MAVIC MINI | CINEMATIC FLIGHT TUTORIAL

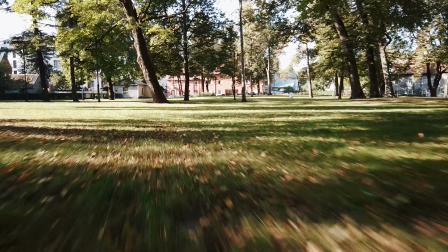4:19 Now let's fly back really low to the ground so we can
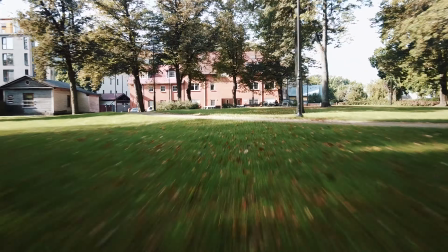4:28 enjoy that nice motion blur that the ND provides us with,
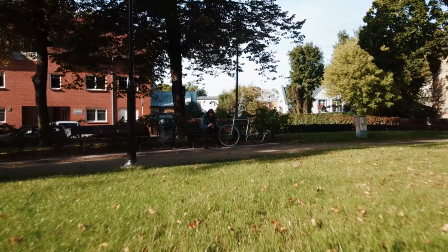4:34 because we are able to get the shutter to way lower values so that the
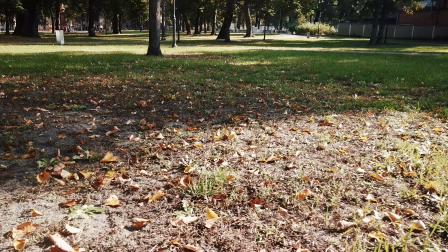4:41 fast moving objects get motion blurred, just like we see with our eyes.
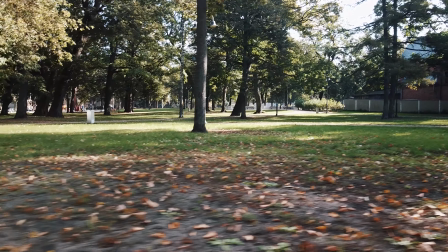4:46 That's why ND filters are quite very necessary if you want to achieve natural looking shots.
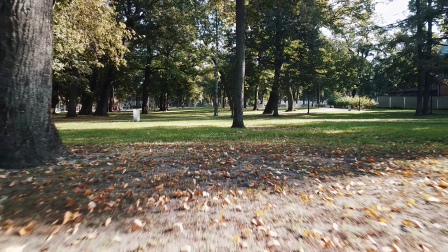4:53 So yeah, if you want your own ND filters, go check the link in the description.
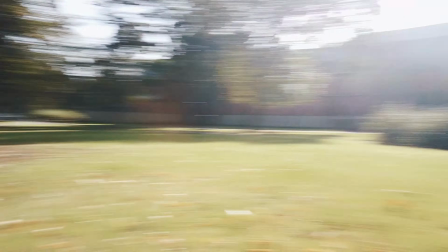4:58 But now let's get back to the flying. All right, so let's go check out this church once more.
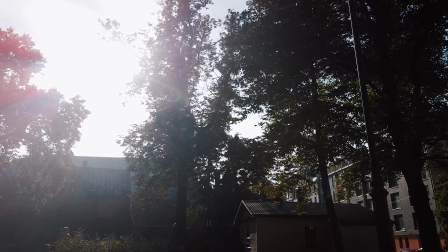5:05 Yes, so let's increase the altitude,
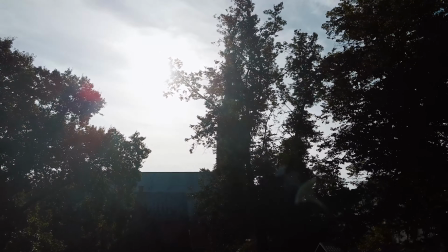5:10 fly forwards, and slightly also decrease, rotate in left,
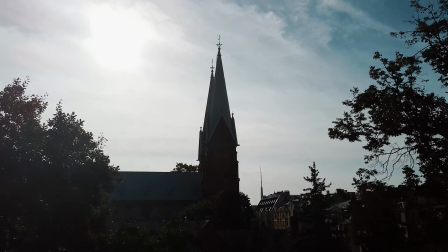5:19 increase the altitude more so we don't hit the trees, tilting down the camera.
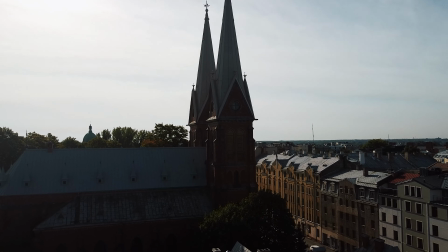5:26 The building is completely black, but the motion is just like we wanted it to be.
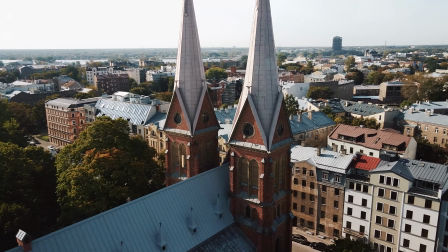5:38 Alrighty, and rotate around, slightly tilting up. No, rotation, go back.
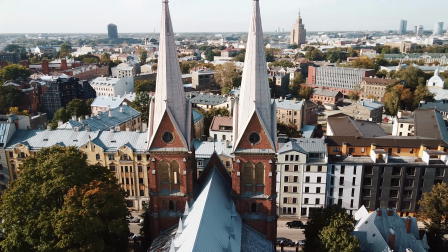5:44 And yes, signal problems,
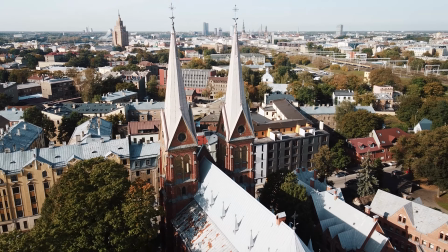5:48 and tilting the camera upwards while rotating backwards.
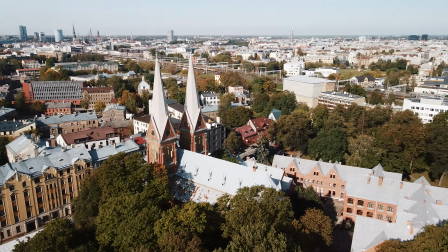5:55 And that's what we get. Slightly messed up, yeah, I know, but the signal was not my best friend right here.
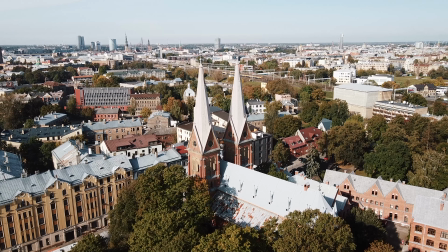6:03 If this would be Mavic 2 Pro, I would fly through these. I would definitely fly through, but because this is a Mavic Mini, I will definitely fly through anyways.
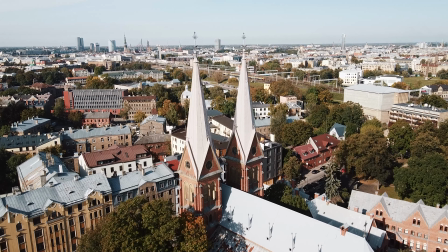6:12 Because I don't know why, I just want to do it.
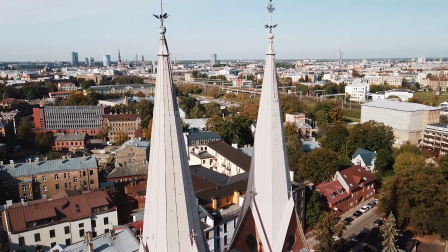6:15 So, full speed ahead, just do it, just fly through, yes,
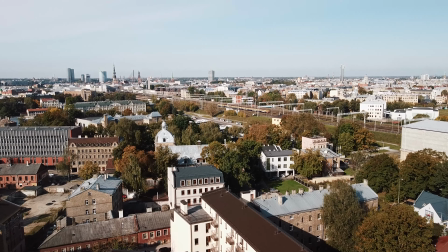6:25 yes, we did it, it's possible, good.
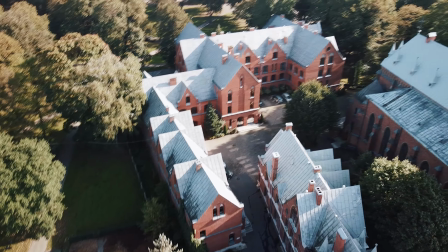6:31 I usually don't do this because if the signal gets lost, I don't know,
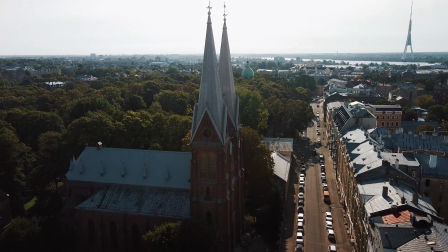6:36 there's possibility for some not so very fun things to happen, but that's all right.
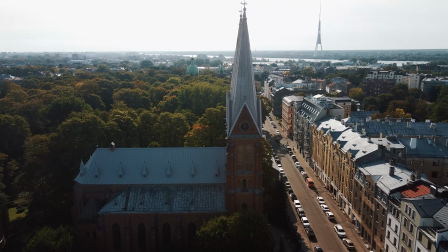6:42 So let's rotate some more around these towers right here,
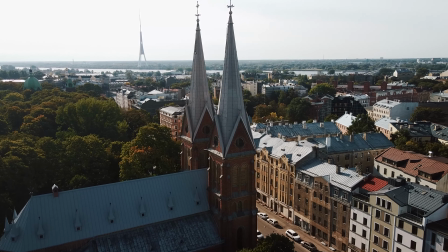6:47 increasing the tilt of the camera, maybe slightly move forwards.
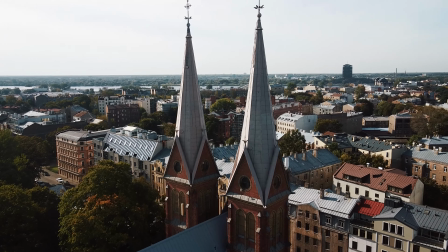6:53 Yeah, that's a cool rotation shot where you rotate around and also
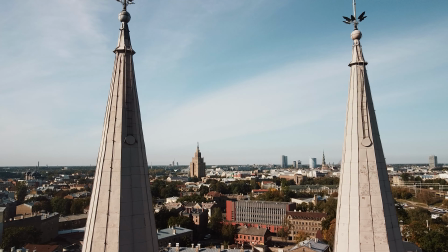7:00 fly closer to the subject you're rotating around. So, oh, that's a pretty nice composition right here.
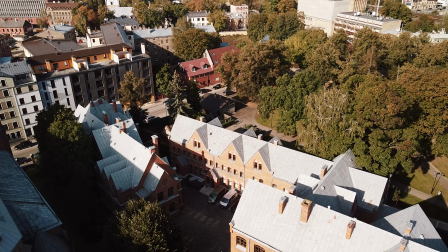7:07 All right, we'll be combining multiple motions.
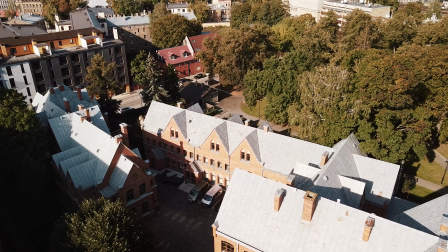7:10 Let's lower the altitude, fly forwards, slightly increase the camera tilt,
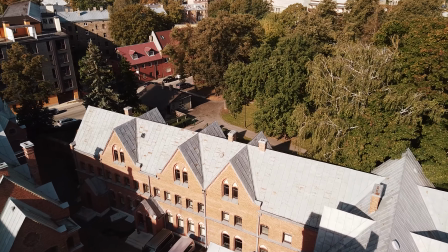7:19 slightly, ever so slightly, just really slightly,
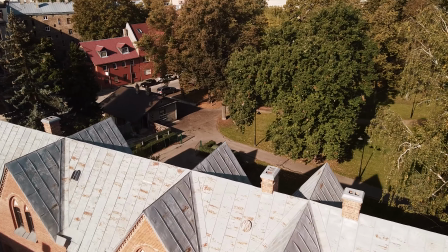7:23 fly, rotate, slightly rotate in, really close to this,
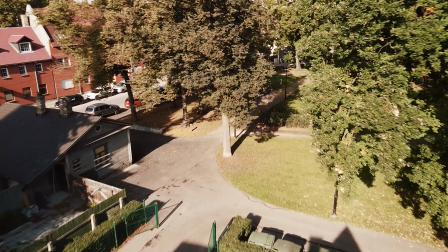7:31 yes, and then just
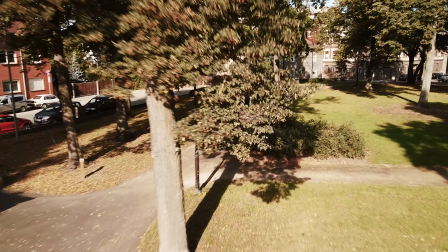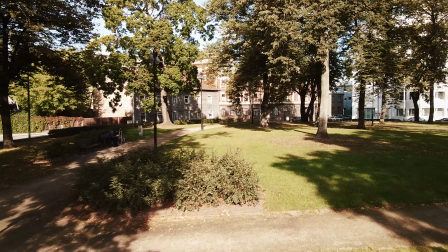7:41 I kind of messed up. I forgot that I need to explain what I'm doing.
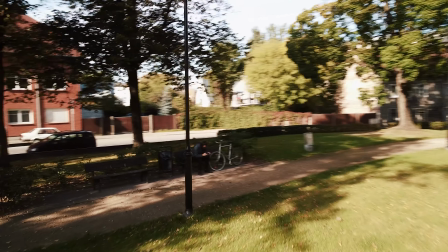7:47 All right, so let's do it again, but from
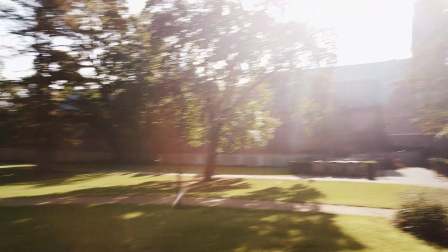7:52 let's do it again from over there, and let's do it properly,
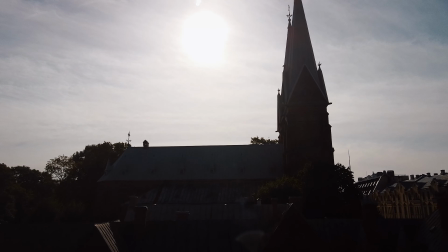8:00 because that's what we want. We want properly shot shots that look epic and cinematic.
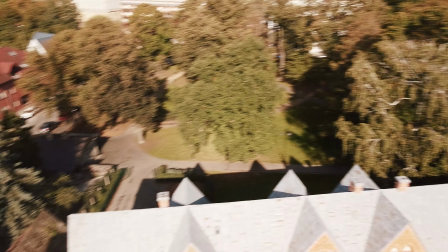8:09 Those are usually when you combine multiple motions and do it smoothly.
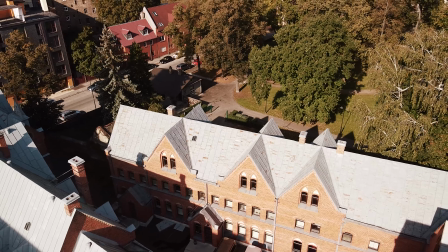8:14 So combining multiple motions in a smooth manner will make the shots look impressive and cinematic.
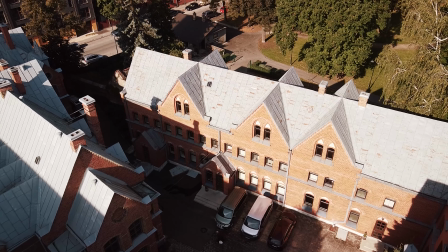8:22 All right, so now let's continue with our shot. Let's lower the altitude.